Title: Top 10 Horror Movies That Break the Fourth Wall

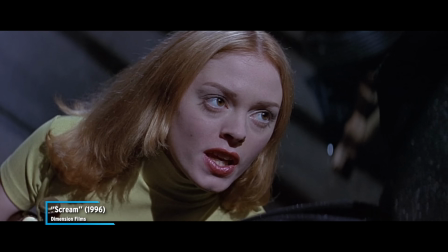0s No, please don't kill me, Mr. Ghostface. I want to be in the sequel.
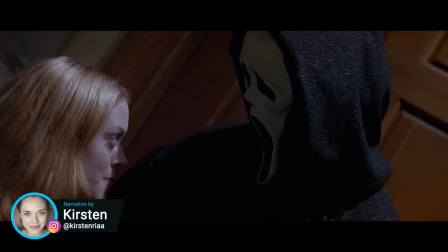4s
Welcome to WatchMojo, and today we're counting down our picks for scary movies that say to the audience, we see you.
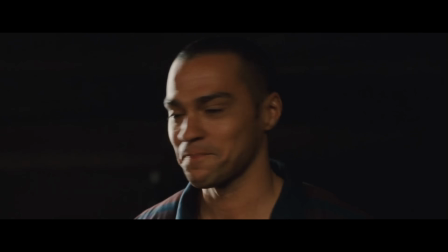10s
Since such fourth wall breaks can affect the plot, there's a spoiler warning in effect.
Thanks for being decent.
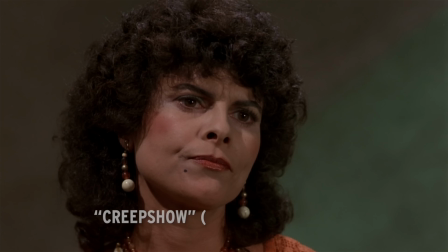18s It's the least I can do.
Number 10, Creepshow.
You're hysterical, Henry.
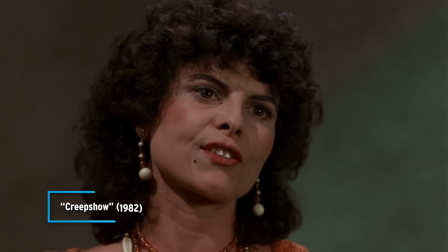24s It's just what I would have expected.
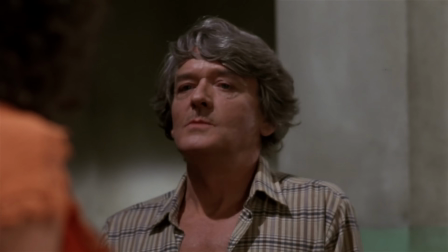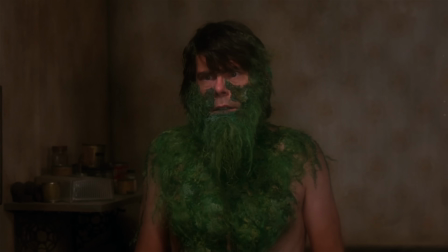35s
A love letter from Stephen King and George Romero to 1950s EC horror comics, Creepshow presents itself in the style of a comic book.
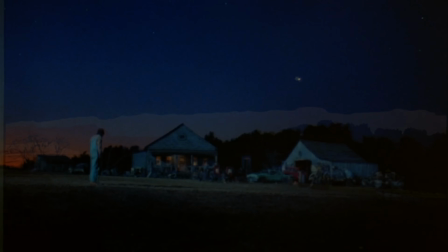42s
Each segment of the anthology gets an intro that looks like something out of a Tales from the Crypt comic.
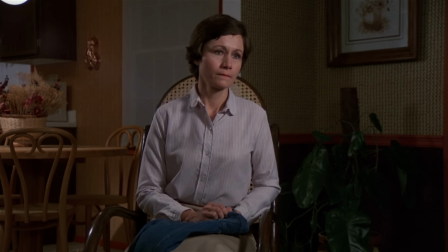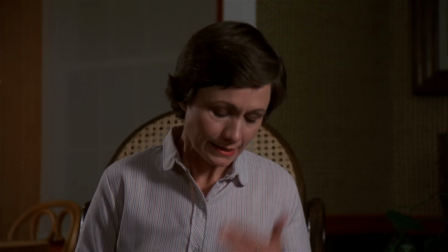56s for Christ's sake. Well, yes, I did, but I did. Well, you want them reading that stuff?
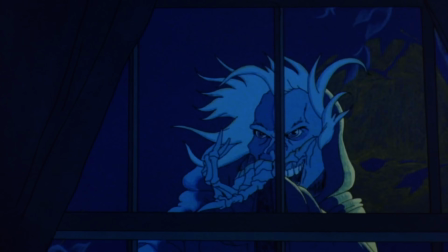59s
Within that framing device, the creep, a robed grim reaper-type figure, addresses the audience like a narrator, as if we were reading the comic.
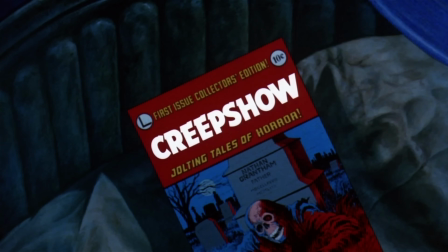67s
The wraparound, where a kid gets revenge on his father for getting rid of his comic book, is even revealed to be part of the comic itself.
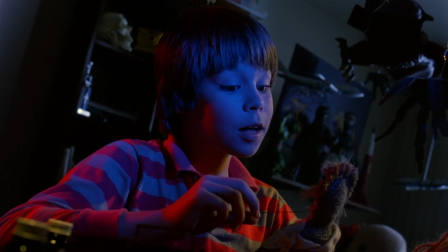74s Ready for another shot, Dad?
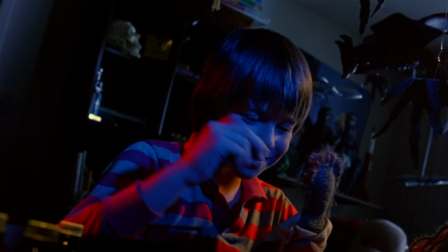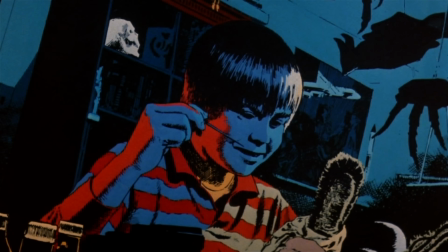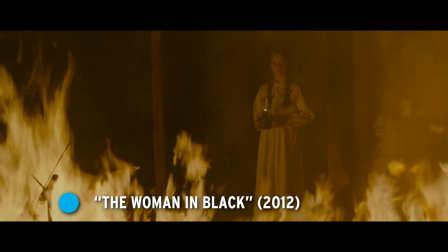90s
Number 9. The Woman in Black
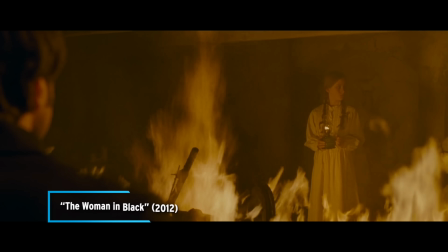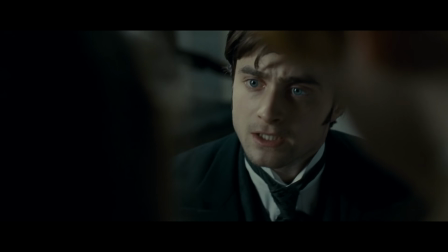100s
In this film produced by Hammer Studios, a young lawyer, played by Daniel Radcliffe,
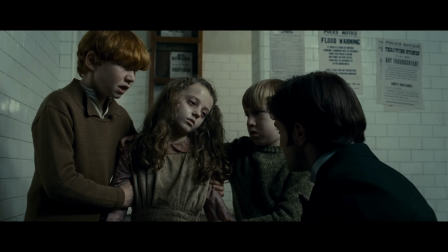104s
comes across a malevolent spirit that is responsible for the deaths of several children around the village.
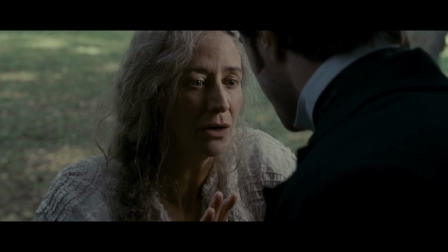109s
Radcliffe's character learns of the eponymous woman in black and tries to stop her from claiming more innocent lives.
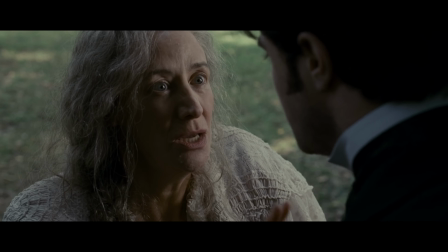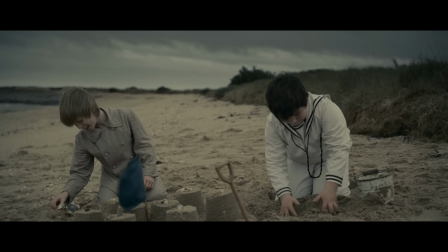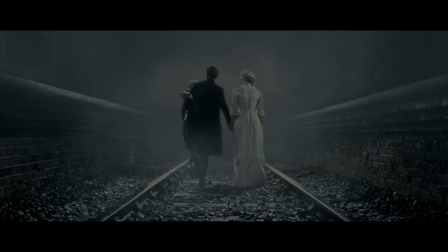127s
At first, it appears as though the movie has a bittersweet ending, with Radcliffe's character being welcomed into the afterlife by his dead wife.
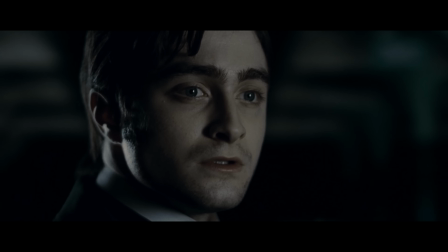134s
But in the final shot, the rug is pulled out from under us.
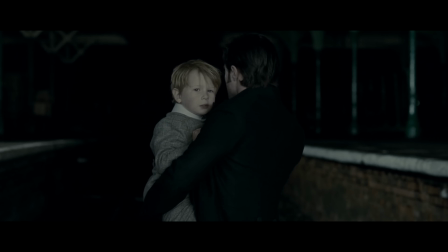The woman in black appears and looks directly at the audience, as if she's going to haunt us next.
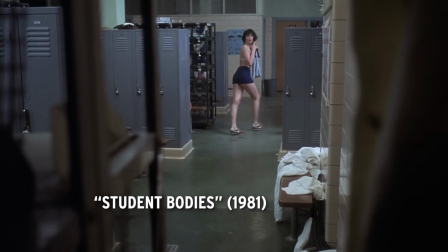153s
8. Student Bodies
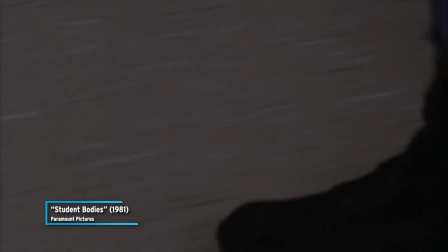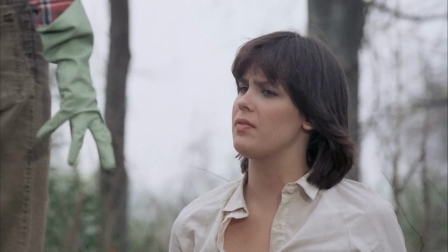163s
This early 80s parody poked fun at contemporary slashers such as Halloween and Friday the 13th,
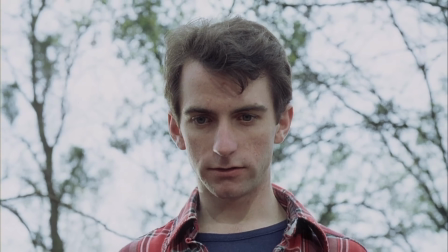169s
Featuring a serial killer known as The Breather. Take a guess how he got that name.
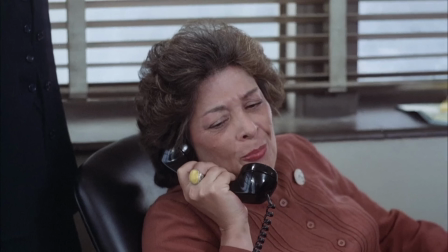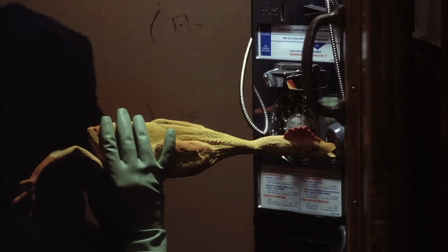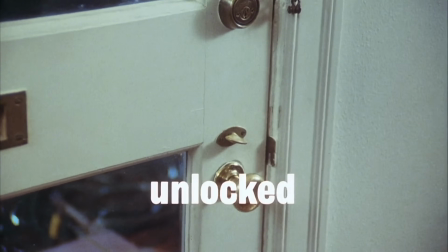189s
The satire gets surreal, with captions that label things they want the audience to pick up on.
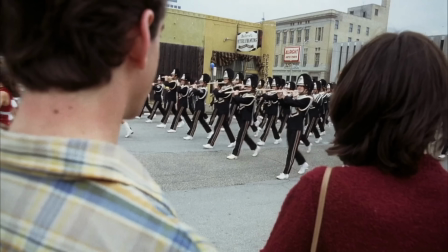194s
This movie deconstructed the tropes that were associated with horror films at the time.
appeal to the killer.
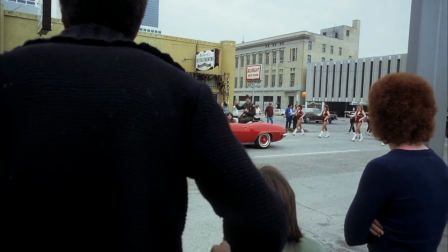201s Hasn't there been enough senseless killing? Let's have a murder that makes sense.
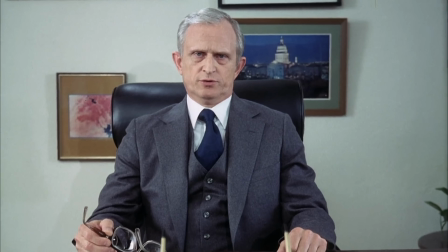205s
One of the most prominent ways student bodies broke the fourth wall was by having a random
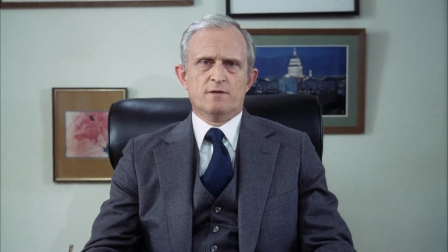210s
character swear explicitly with the goal of earning the movie an R rating.
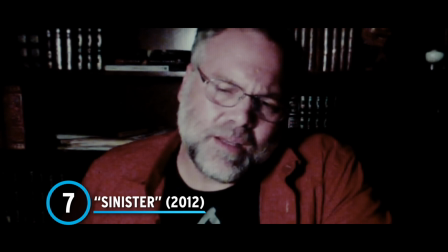215s
7.
Sinister There's been another one, hasn't there?
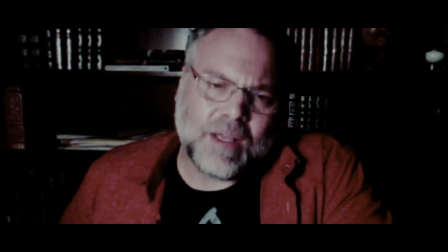223s I think so. Yes. Tell me everything you can.
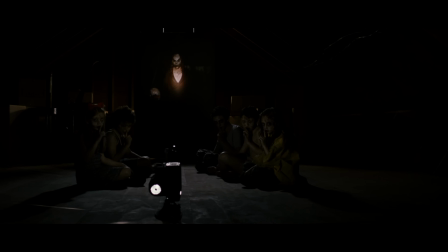228s
This supernatural thriller has one of the most depressing endings in horror history. A child who has been corrupted by the demon B'gool murders her entire family.
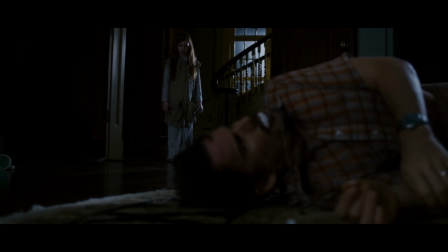238s I like that you made the movie. They're better this way.
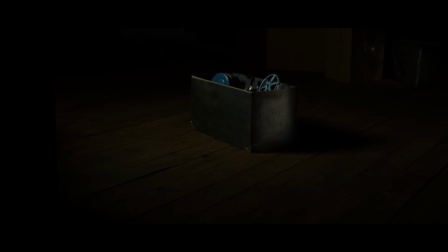243s
As the final shot pulls out, it's followed by an effective jump scare where B'gool pops out of nowhere.
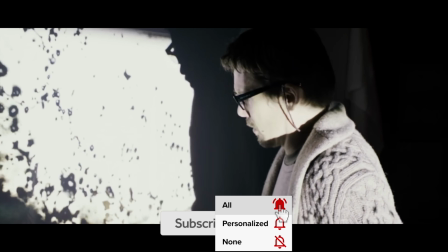249s
The demonic figure had just victimized Ethan Hawke's character and his family after he got done watching all the Super 8 films left by the monster.
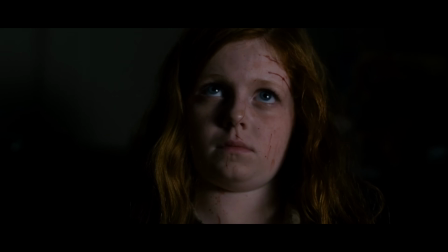257s
And since we have seen the tapes, the film implies that B'Gool has set his sights on us.
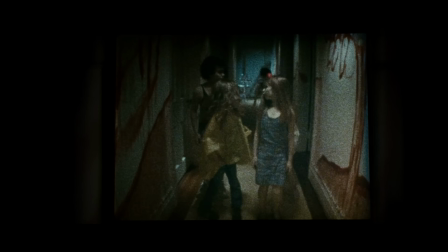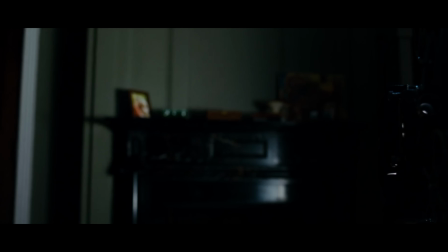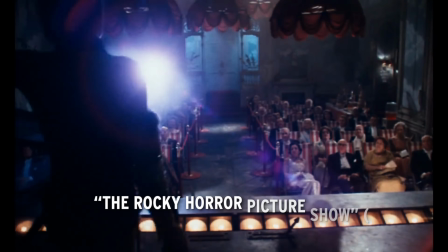275s
6.
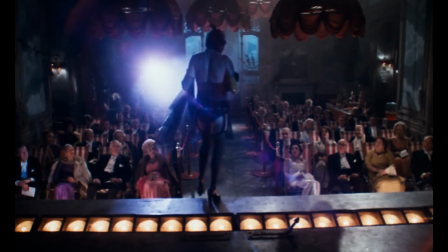276s
The Rocky Horror Picture Show An adaptation of a Broadway musical that is heavily reliant on audience participation is obviously going to bring down the fourth wall.
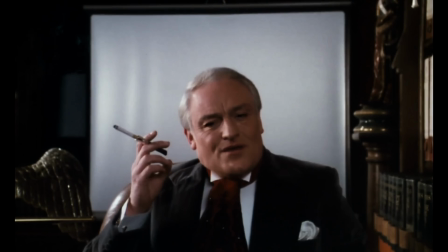285s I would like, if I may, to take you on a strange journey.
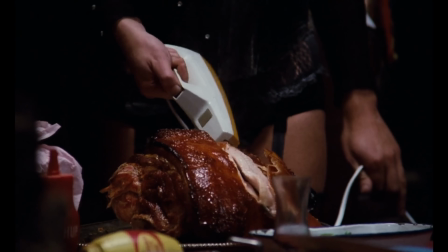293s
A criminologist interrupts the film to provide a monologue to the audience, and Dr. Scott turns to address the audience during the dinner scene.
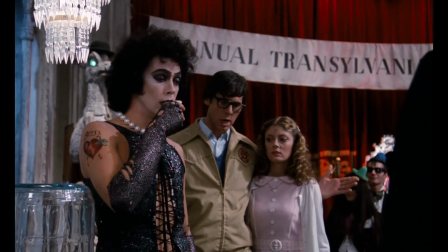301s
Tim Curry, as Dr. Frankenfurter, makes a few gestures that heavily imply he knows the audience is there, adding to a delightfully shameless performance.
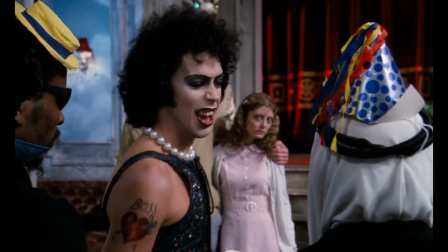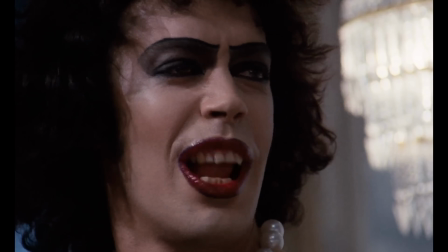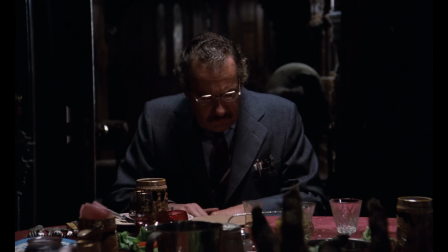321s
Fourth wall breaks are usually associated with comedies that have a lighter tone. Rocky Horror is very much a horror comedy, so those breaks suit it perfectly.
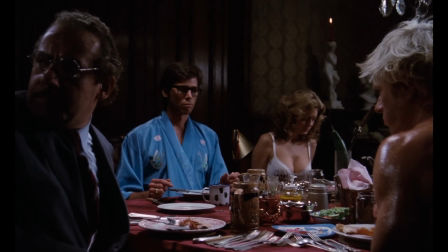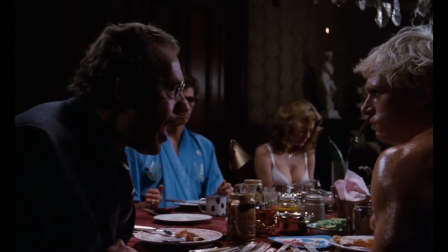339s
5.
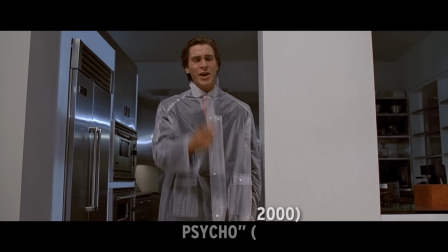343s
American Psycho In this satirical slasher, Patrick Bateman tells the audience about who he is and what his values are in voiceover narration.
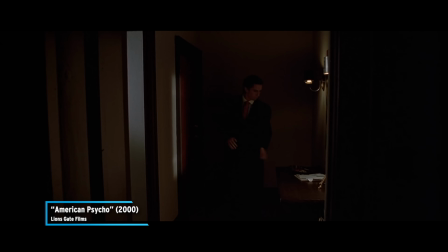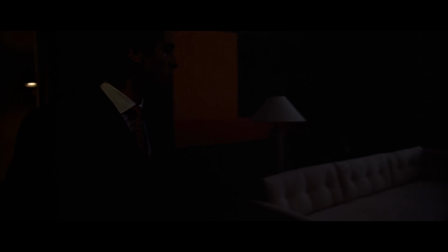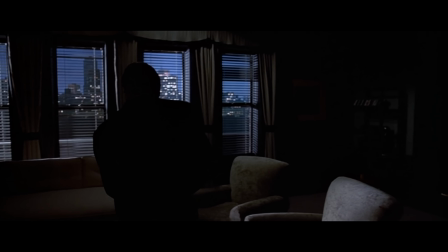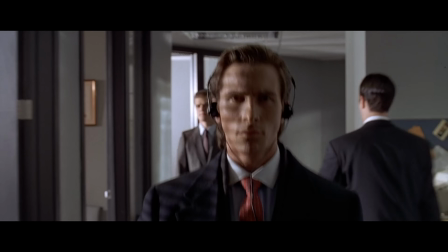366s
Through this internal monologue, we get an inside track into Bateman's mind we would not have gotten otherwise.
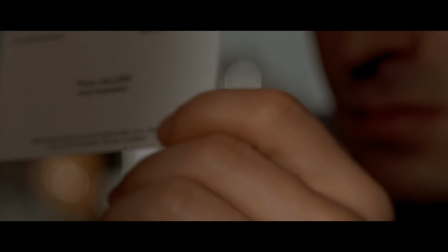371s
One notable example is the business card scene.
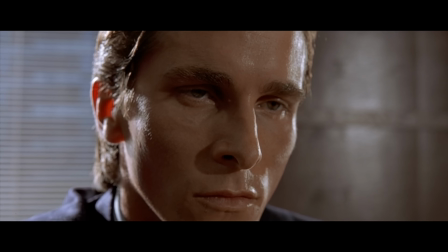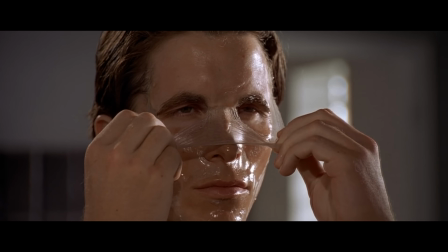383s
Bateman feels such pressure to put on a mask to conform to society's expectations that this fourth wall break is really the only way to get a sense of who he is.
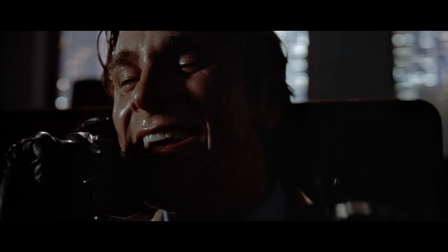392s
At least that would be the case, if not for the fact that he's a psychopath who may have actually lied about committing all of those crimes.
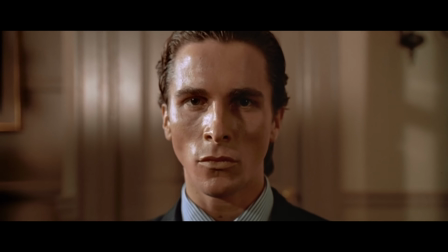399s
So he's a bit of an unreliable narrator.
My punishment continues to elude me, and I gain no deeper knowledge of myself.
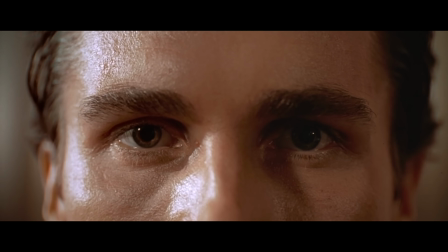408s No new knowledge can be extracted from my telling. This confession has meant nothing.
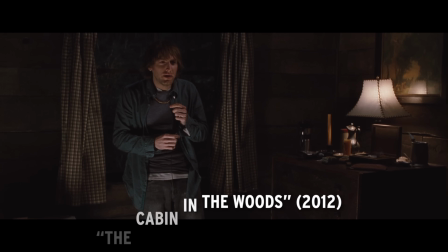416s
Number 4. The Cabin in the Woods Oh my god.
I'm on a reality TV show.
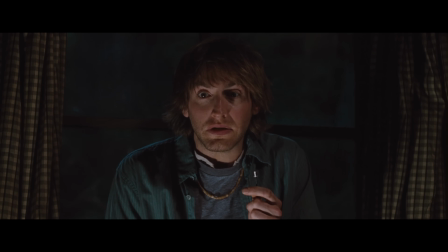428s My parents are going to think I'm such a burnout.
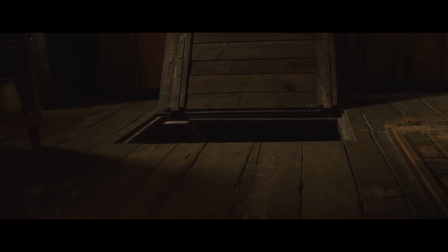433s
Another satire that pokes fun at horror movie tropes, The Cabin in the Woods has plenty of nods to the audience, with a script co-written by Joss Whedon.
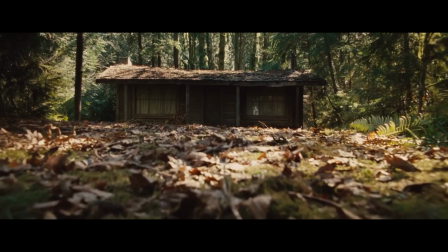440s
It makes a point of using classic stock characters such as The Jock, The Virgin, and The Stoner.
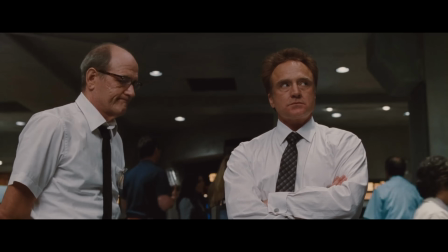445s
There are also plenty of Easter eggs littered throughout the film, particularly among the monsters set loose in the underground facility.
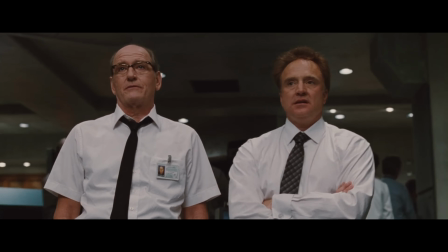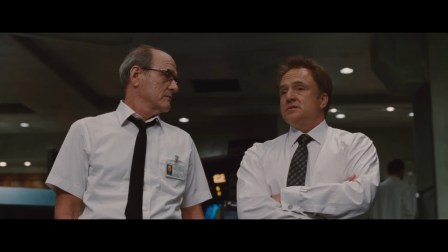461s Those things are terrifying. The clean-up on them is a nightmare.
Though the film never explicitly breaks the fourth wall, it does flirt with it.
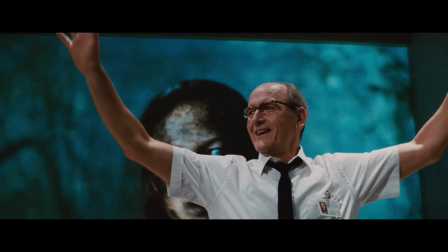469s
The people operating the controls behind the scenes even make some ironic comments that reference the audience watching.
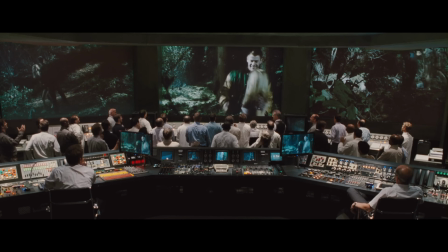475s I'm Tilly. Okay guys, that's it. Let's go.
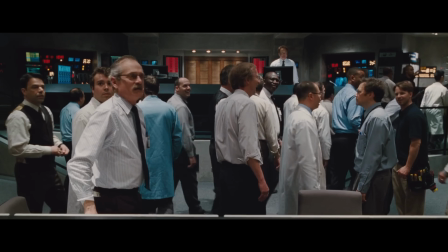480s We got a job to do. Your basic human needs to disgust me. Get out of here.
Number 3.
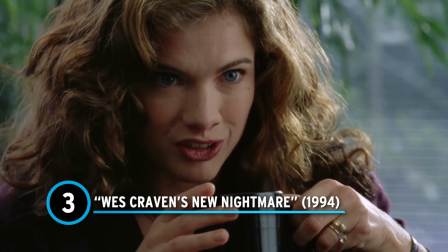485s
Wes Craven's New Nightmare I thought you killed Freddy off.
Well, we did.
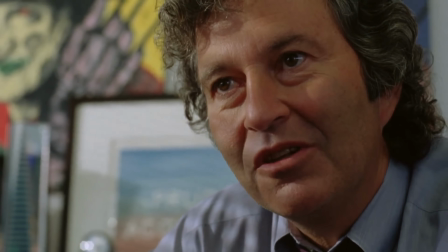490s But the fans, you know, the fans, God bless them, they're clamoring for more. I guess evil never dies, right?